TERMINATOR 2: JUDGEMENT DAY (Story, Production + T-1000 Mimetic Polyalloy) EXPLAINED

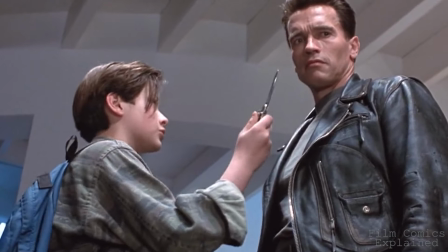(12:30)
While the Terminator seems to subscribe to a level of hard determinism, In T2, Sarah quite literally scrawls no fate for us and the other characters to read.
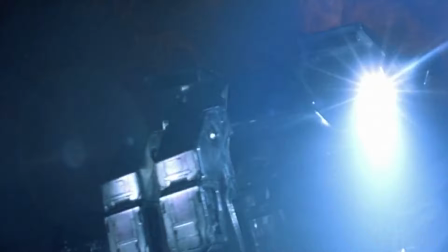(12:39)
This, of course, directly relates to T2's narrative trajectory, which tries to pull off the grandfather paradox, getting rid of Dyson, or at least his work, in order to stop the future war from ever taking place.
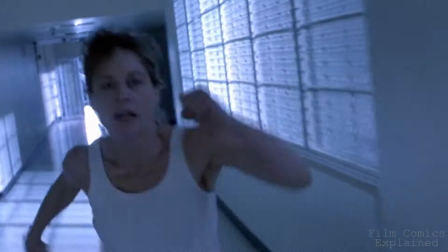(12:49)
This ideology of no fate burrows deeper into Sarah and John.
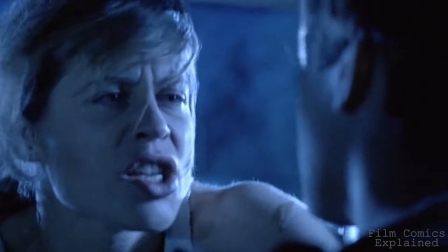(12:53)
Sarah pulls it out whenever they're in danger, exclaiming to John, You cannot risk yourself even for me, do you understand?
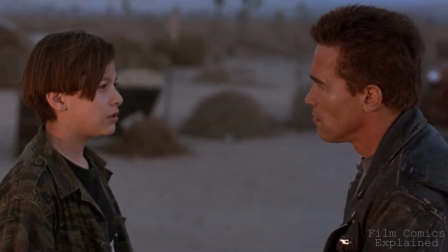(13:01)
And John often explaining, The future's not set.
There's no fate but what we make for ourselves.
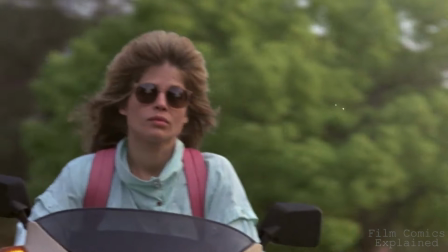(13:07)
More subtly, this is also seen in Sarah's physical transformations,
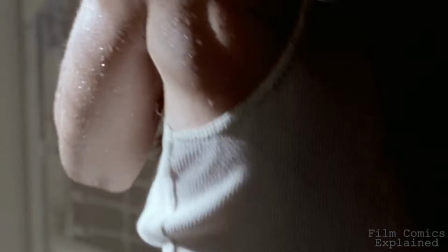(13:11)
seen first in her bulking up while incarcerated in the mental institution, and later through her decision to take on a kitted out military look.
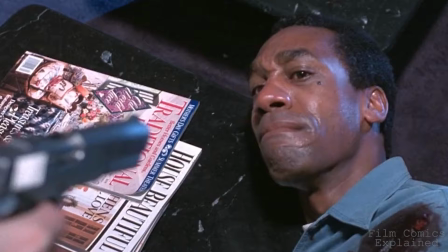(13:18)
Putting this together, T2 clearly places far more importance on personal action and choice,
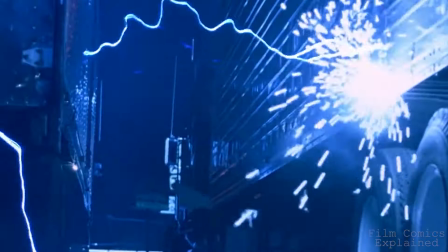(13:23)
sidelining the fateful ideologies of the first film, even if that means ripping apart the laws of physics to achieve this.
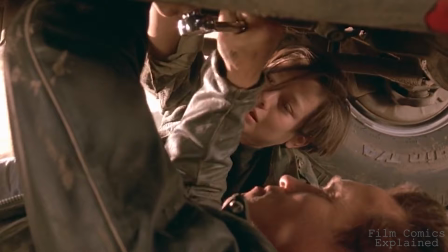(13:29)
Looking at technique, Cameron splits the film in half, nailing a clear visual divide between warm orange hues and cold blue hues. While this contrast between blue and orange has long been favourable in cinema, thanks to the colours being perfectly opposing, T2 employs these colour oppositions to help support our characters and their narrative arcs.
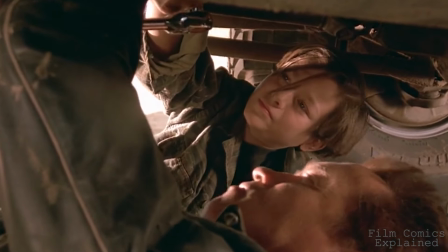(13:47)
Used for traditional moods, oranges in the film come at moments of intimacy and high tension, such as the trio's retreat in Mexico,
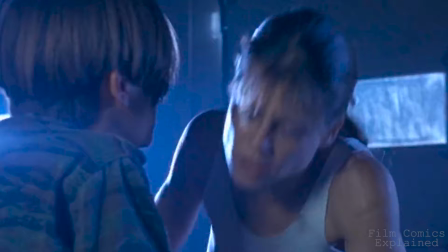(13:54)
or the film's final sequence, while blues couple with the cold T-1000 and accompany moments of emotional withdrawal and weakness.
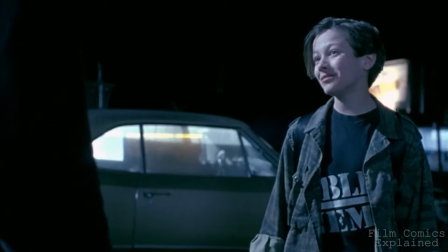(14:01)
The film goes a step further, often including split lighting across one character's face,
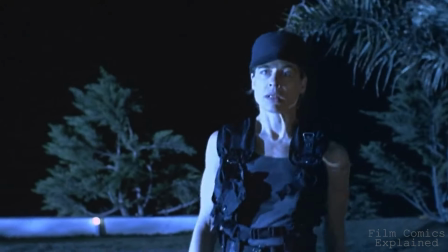(14:06)
casting it in light and shadow, going further to reinforce their inner divisions between good and evil.
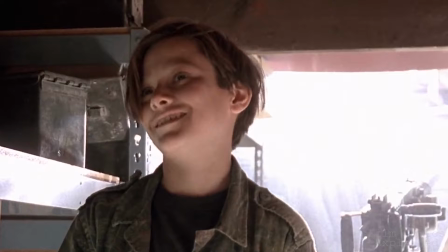(14:11)
These distinctive partitions in the film's use of lighting not only lend themselves to creating memorable images,
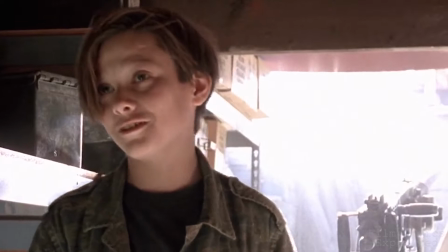(14:16)
but further underpin the narrative's thematic goals, turning Arnold's Terminator from this...
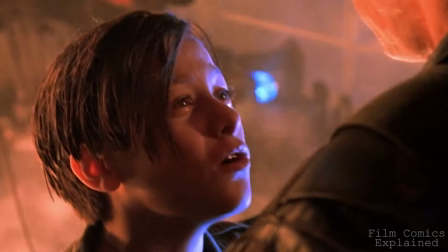(14:21)
to this...
Oh, don't do it! Please, don't go! I know now why you cry.
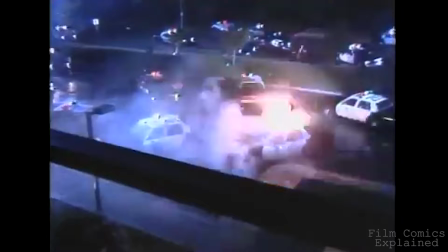(14:29)
Helping to achieve the film's ultimate goal of humanizing a machine that nearly made us PR pants the first time around.
Come with me if you want to live.
In addition to expanding on the philosophical discussions of determinism and choice, transforming and humanizing the main villain into a hero,
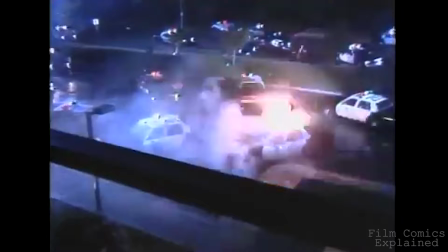(14:47)
and ramping up the action, T2 employs powerful narrative and visual techniques to ensure that the film's story beats hit twice as hard. And this is a philosophy which permeates the entire film. from the VFX to the film's extreme action. Every moment is there to support the narrative, develop our characters, and reinforce its themes.
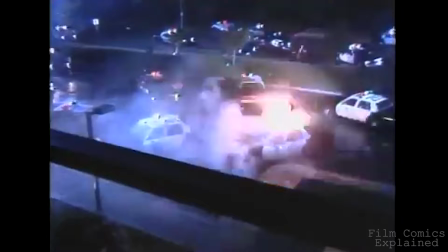It was inevitable that a Terminator sequel would get made. We wanted to make sure it didn't kind of drift off the concept of what it should be about. When it came to creating a Terminator sequel, James Cameron didn't cut any corners.
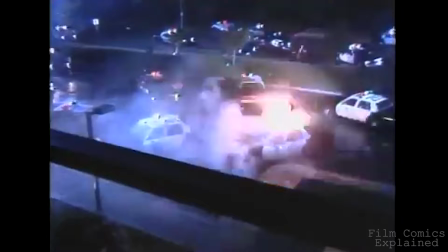(15:22)
This was not a phoned-in cash grab, but a carefully planned out sequel in this terrifying sci-fi world. Cameron had initially come up with the idea for Judgment Day, shortly after the release of the first film in 1984. Yet, it took until 1991 to actually bring the film to the big screen. He worked on Aliens in the Abyss in the interim, before Coralco Pictures finally bought the rights for the sequel.
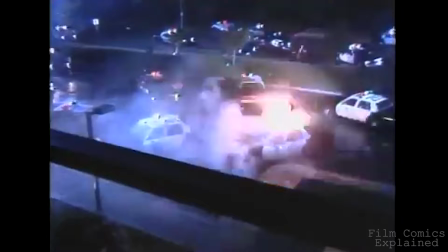(15:41)
While the first film was a risky leap of faith that was produced on a shoestring budget of $6.4 million, by T2, both Cameron and his ideas for Terminator were much more established.
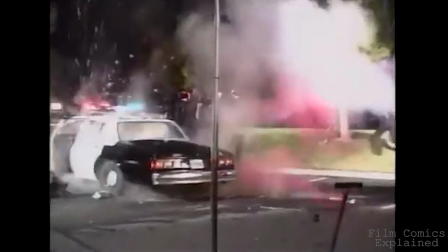(15:51)
This time around, the film had an enormous budget between $94 to $102 million, dollars, making it the most expensive to date, at 15 times the first film's budget.
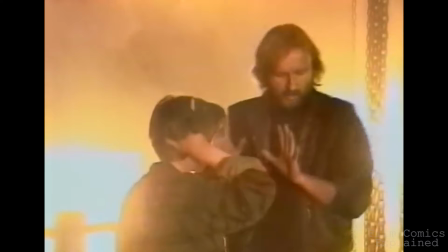(16:00)
Cameron even joked that by that point, the original movie's budget wouldn't even cover Schwarzenegger's salary.
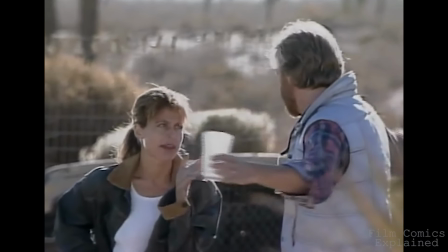(16:05)
The way he goes about directing actors, how much time he spends with rehearsals, how much time he spends with perfection and with moves and gestures.
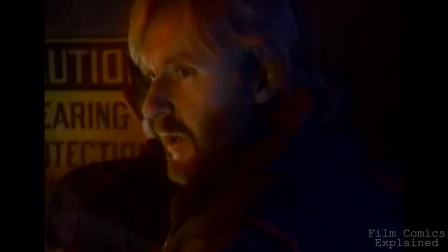(16:14)
That's why people always say that a Jim Cameron movie has a certain look, because it's a total representation of what he wants to see.
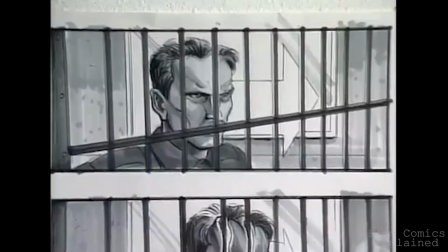(16:22)
Armed with a fat budget and the classic Cameron ambition to raise the bar, the first draft of T2 was about 140 pages long and written over the course of six weeks.